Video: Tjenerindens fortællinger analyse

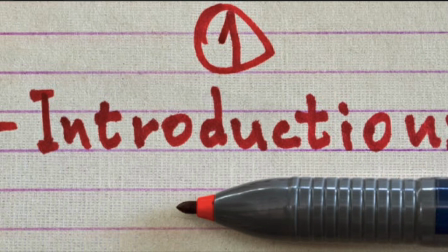0s
This is the work group
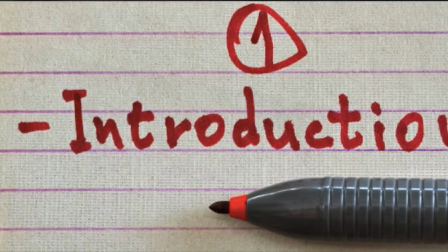7s
video essay and I'm supposed to introduce the series The Handmaid's Tale.
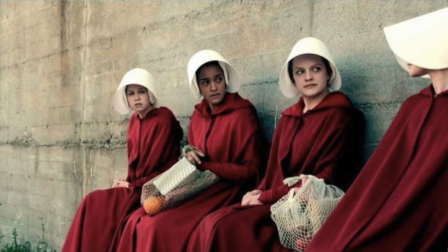13s
The Handmaid's Tale is produced by Bruce Miller and first
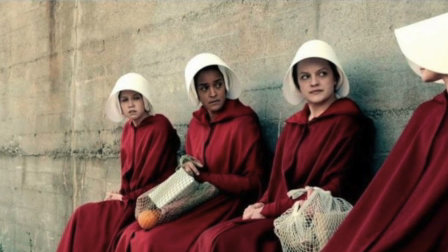17s
premiered on the 26th of April 2017.
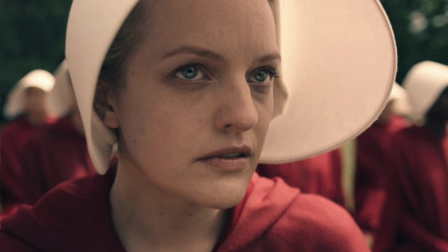24s
The show follows our main protagonist Offred
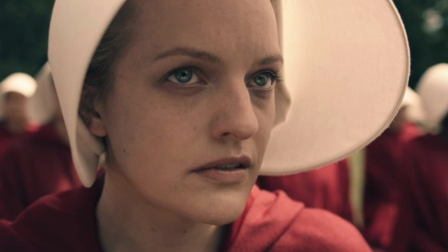30s
and is set in a near dystopian future.
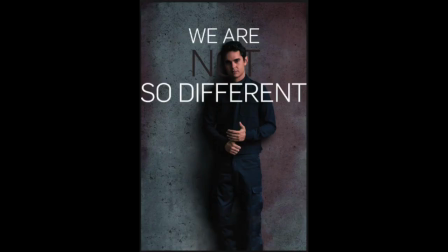35s
Our main character Offred, or her real name is June, live in this dystopian future. Some other secondary characters which plays a big role in the series and the first episode our Nick,
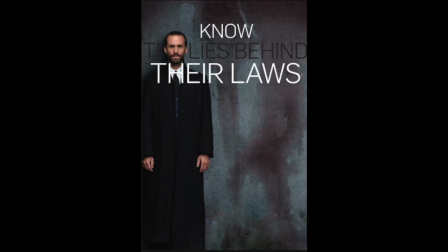50s
Commander Waterford's driver and Commander Waterford. We get a brief introduction of Commander Waterford in the first episode. Commander Waterford seems to be a powerful man in this new state
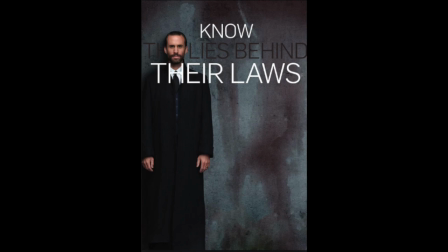65s
and seems to be placed high in the hierarchy.
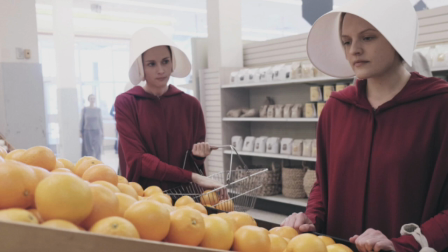71s
We see this when Offred is set shopping for him and
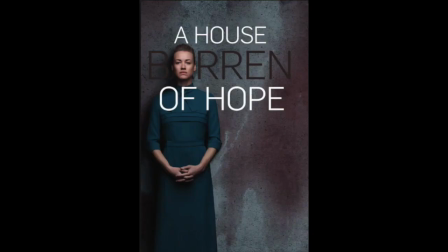77s
she's told to tell the shop owners that it's for him so they won't mess around. We also meet his wife, Waterford's wife Serena, who is having some problems adapting to this
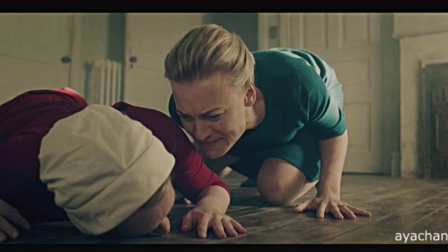95s
new society and the rules that she has to follow.
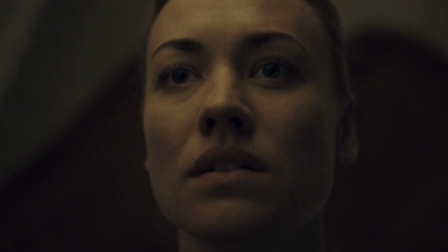99s
This is clear when Offred is forced to have sex with
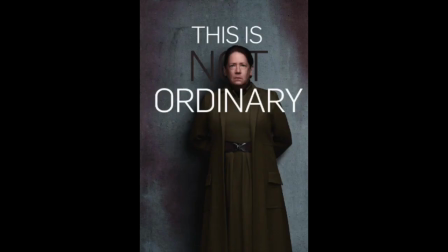104s
Waterford and she seems kind of hard adapting to this. Another character we meet in this series The Handmaid's Tale is Aunt Lydia.
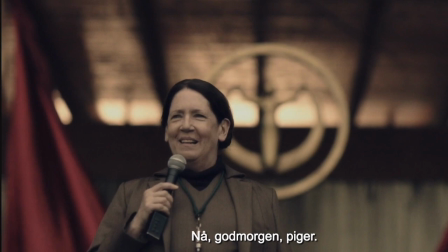118s
We don't know much about her, but it seems like she is in charge of these handmaids.
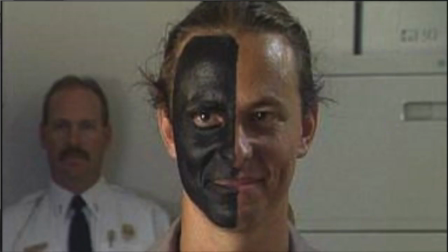126s
As said before, this is science fiction, dystopian fiction,
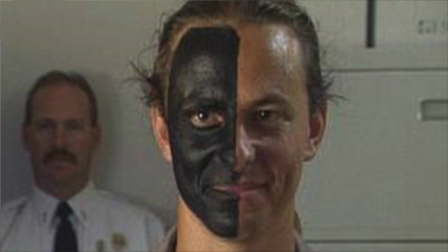132s
and some of the main themes we see in the story are religion and evil,
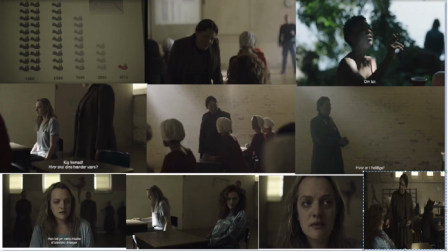139s
because this new state is a terocracy. In the first scene we've chosen, it's the scene where Aunt Lydia teaches the handmaids how to be handmaids. In this scene, religion and God is in focus,
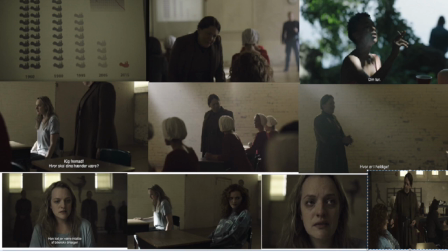156s
and it's the first episode of the series when we see religion plays a big role in this new dystopian feature.
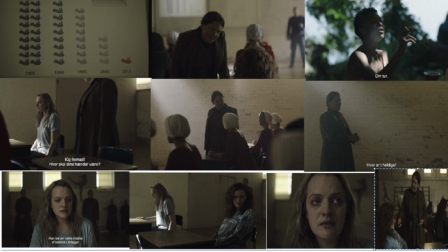164s
In the scene, there is also a flashback, which shows how the world was before.
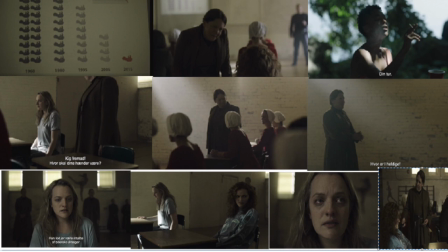170s
It was a more liberal world, like the world we know today.
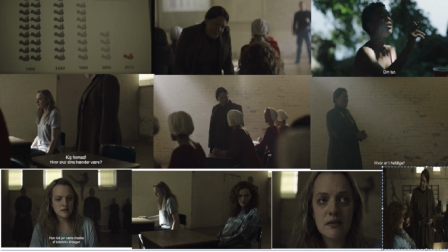176s
It's clear to see that we can consider the government as a theocracy,
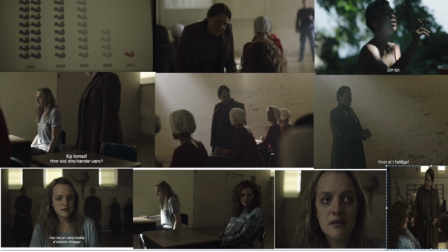181s
this is seen in the scene with aunt lydia and how she uses her authority over the handmaids
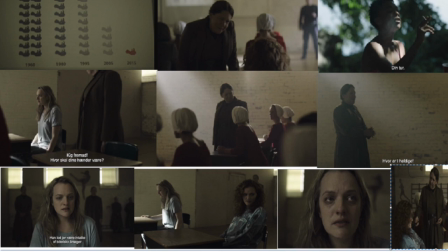188s
she used the biblical phrase so god whipped up a special plague the plague of infertility
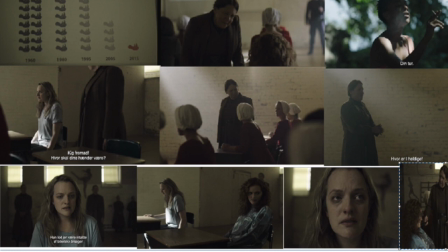195s
she kind of excuses her actions with religious excuses and also the light that sheds into the
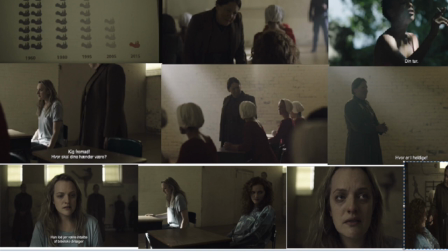203s
room looks like light from above or from heaven which gives and lydia some kind of God status in some way.
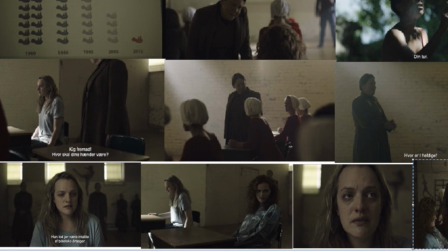213s
Furthermore, we see Anlidia's authority through the dressing in the scene.
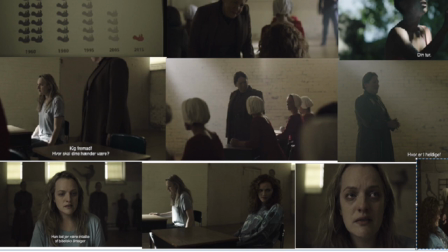219s
She has a different dress than the others. Yeah, this gives her the authority.
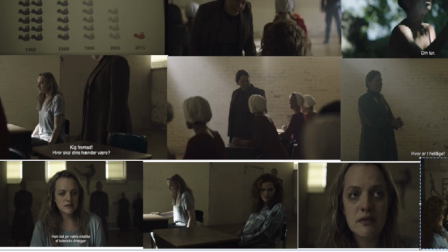227s
And finally, the close-up that there is an offered face shows the kind of despair and
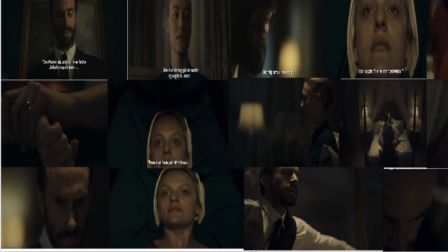232s
desperation she experiences with this new world order. The second scene we've chosen is the scene where the commander Fred carries out intercourse with Offred.